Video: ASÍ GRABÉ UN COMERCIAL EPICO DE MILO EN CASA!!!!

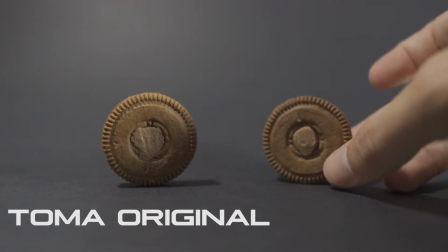4:08 Para darle un poquitico más de profundidad a la toma y que no quedara tan plano, que no solo quedara pues como esas dos tomitas ahí, bueno, esa toma de las dos galletas y ya. Entonces eso sí era lo que quería, como generar más contraste visualmente, pues como primero salen estas dos, o sea las dos de acá y luego la de la mitad. Entonces al principio solo puse una y se veía horrible, y yo no, tengo que poner más.
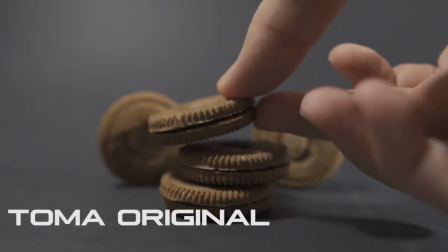4:29 Entonces ya decidí pues como acomodarlas así a los laditos, y en edición se me ocurrió la idea de ponerle el sonidito más, pues como más dinámico, por así decirlo. Entonces pues creo que al final cuando vean el video completo se van a dar cuenta, y quedó, me parece que quedó bacano y bonito. Para esta toma se me complicó un poquito porque pues yo soy diestro, y pues con la zurda me iba demasiado mal tirando la galleta. Entonces pues yo era como toda motriz y tenía la cámara grabando sola,
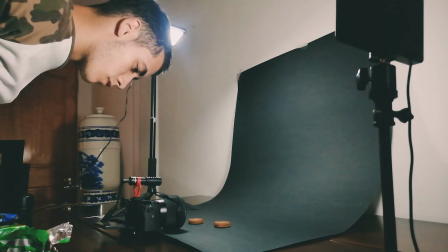4:56 entonces los videos fueron súper largos y yo era tire y tire y tire esas galletas. y al final ni siquiera usé las tomas completas,
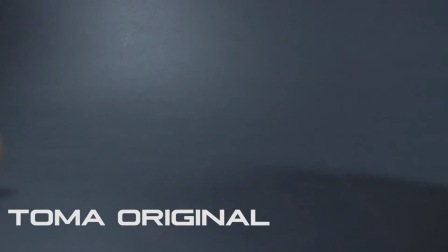5:03 sino que las tuve que mochar. Un consejo es que si tienen a alguien que les ayude, les va a servir muchísimo. O sea, si tienen a el hermano, el primo, el amigo, la mamá, el tío, lo que sea, pero que les ayude, porque es muy complejo uno. O sea, a veces uno tiene como muchas ideas y uno solo no es capaz de hacerlas.
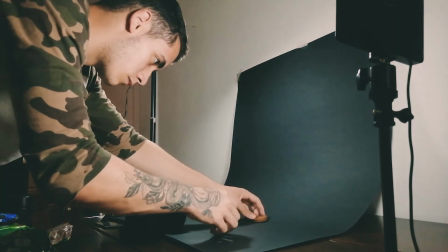5:20 O sea, a mí me pasó como dos veces, tuve unas ideas y no podía hacerlas solo, entonces choques. Pero la idea de este video es que podamos también como sacar cosas solos sin necesidad de otra gente. Y pues creo que también es como algo más creativo de parte de uno. Algo muy curioso con esa toma fue que yo no quería hacer como la típica de entrando el producto y destapando.
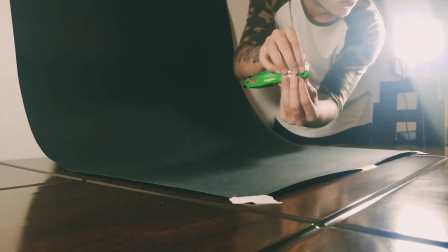5:41 Pero sentía que si ponía ya como las galletas destapadas quizás iba a ser un poquito raro, no sé. Entonces yo dije, lo voy a grabar por si acaso. Y en edición al principio del video, en la primera versión, lo tenía, o sea, el video estaba un poquitico plano. Y yo, no, le tengo que meter más movimiento, más dinamismo. Entonces lo que hice fue como intercalar en edición. O sea, este video tiene muchísima edición, así no lo parezca. Entonces si quieren también ver cómo edito este tipo de videos, me lo pueden dar abajo en los comentarios. Y de con gusto pues haré un video así. Entonces bueno, ya volviendo al otro tema,
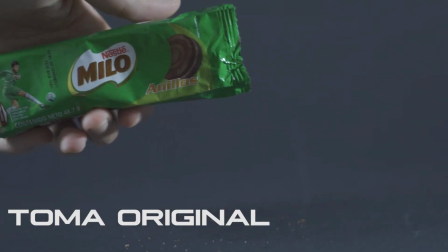6:14 cuando entré pues como a empezar a grabar, o sea, pues metí la mano para entrar a tomar y destaparlas, me pareció que quedó bacano.
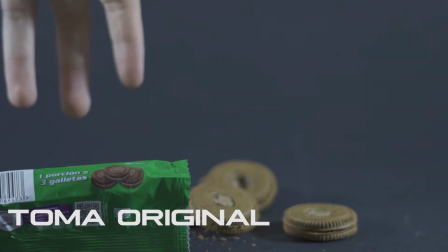6:22 O sea, entré como con la mano rara y me gustó. Entonces al final en la edición pues lo puse y me pareció que quedó bacano. Esas son también cosas que pasan mientras estamos grabando. Hay cosas que uno no sabe que uno va a hacer y resulta que sirve más eso que otra cosa.
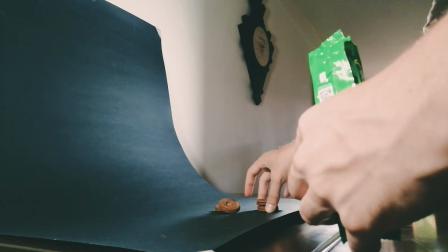6:36 Al igual que cuando estaba soltando las galletas, las grabé pues así como cayendo apenas las destapaba y tampoco me gustó. Entonces después lo grabé de otro ángulo y siento que quedó mejor y aplicaba más para lo que yo quería después en edición. Esta toma, la verdad, no sabía que iba a concluir con ella el video.
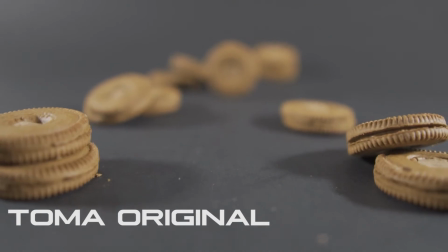6:53 Simplemente yo dije, quiero hacer algo así, que genera profundidad y todo eso, que se vayan viendo como las galletitas como regadas.
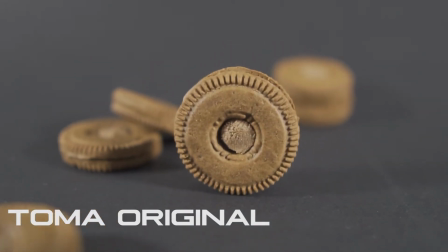6:59 Y al final pues lo grabé normal. La verdad me dio muy difícil porque, o sea, si grababa con el foco automático pues, del objetivo, o sea, de la cámara,
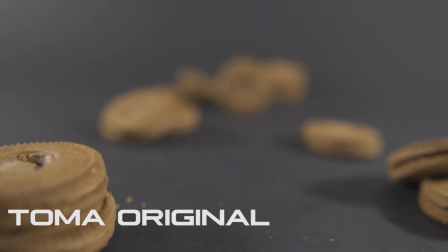7:08 entonces me iba normal y llegaba un punto en el que el lente
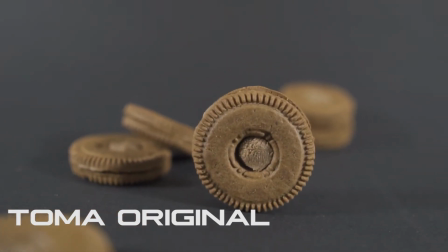7:13 enfocaba y después se notaba al final ya mucho en la última galleta el cambio. Entonces, o sea, el enfoque ya se pasaba muy brusco. Entonces yo dije, no, lo voy a tener que tirar manual.
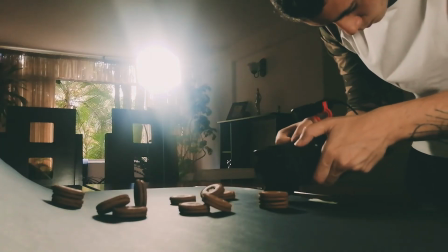7:22 Y manual era un poquito difícil también porque mientras que tenía que ir llevando el movimiento de la cámara,
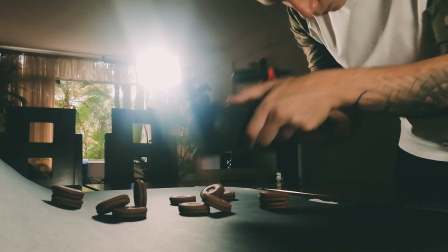7:27 pues sí, lineal, o sea, no estar parando ni temblando mucho, tenía que ir girando la mano para hacer el foco. Entonces ahí pueden ver en el video que con una mano iba haciendo el foco y con otro iba acercando, pero bueno, pues al final me las apañé,
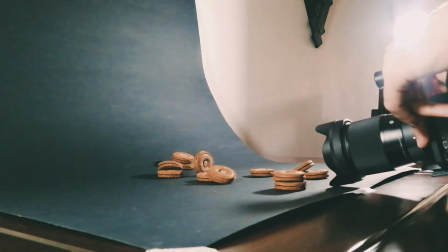7:40 cogí el parasol del objetivo, lo puse y eso hacía que deslizara más fácil.
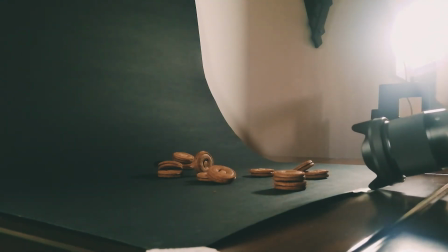7:46 Entonces pues son cositas que uno iba como solucionando a medida que va pasando pues como el rodaje. Entonces también les recomiendo mucho que piensen en ese tipo de cosas. Y algo muy curioso con esta toma fue que yo no sabía que lo iba a usar para el final. Entonces algunos consejitos que les puedo dar aparte de los que ya les di es como que traten mucho de, si no tienen luces, pueden usar también luces de celular. Antes creo que muchísimo mejor porque van a tener más luces.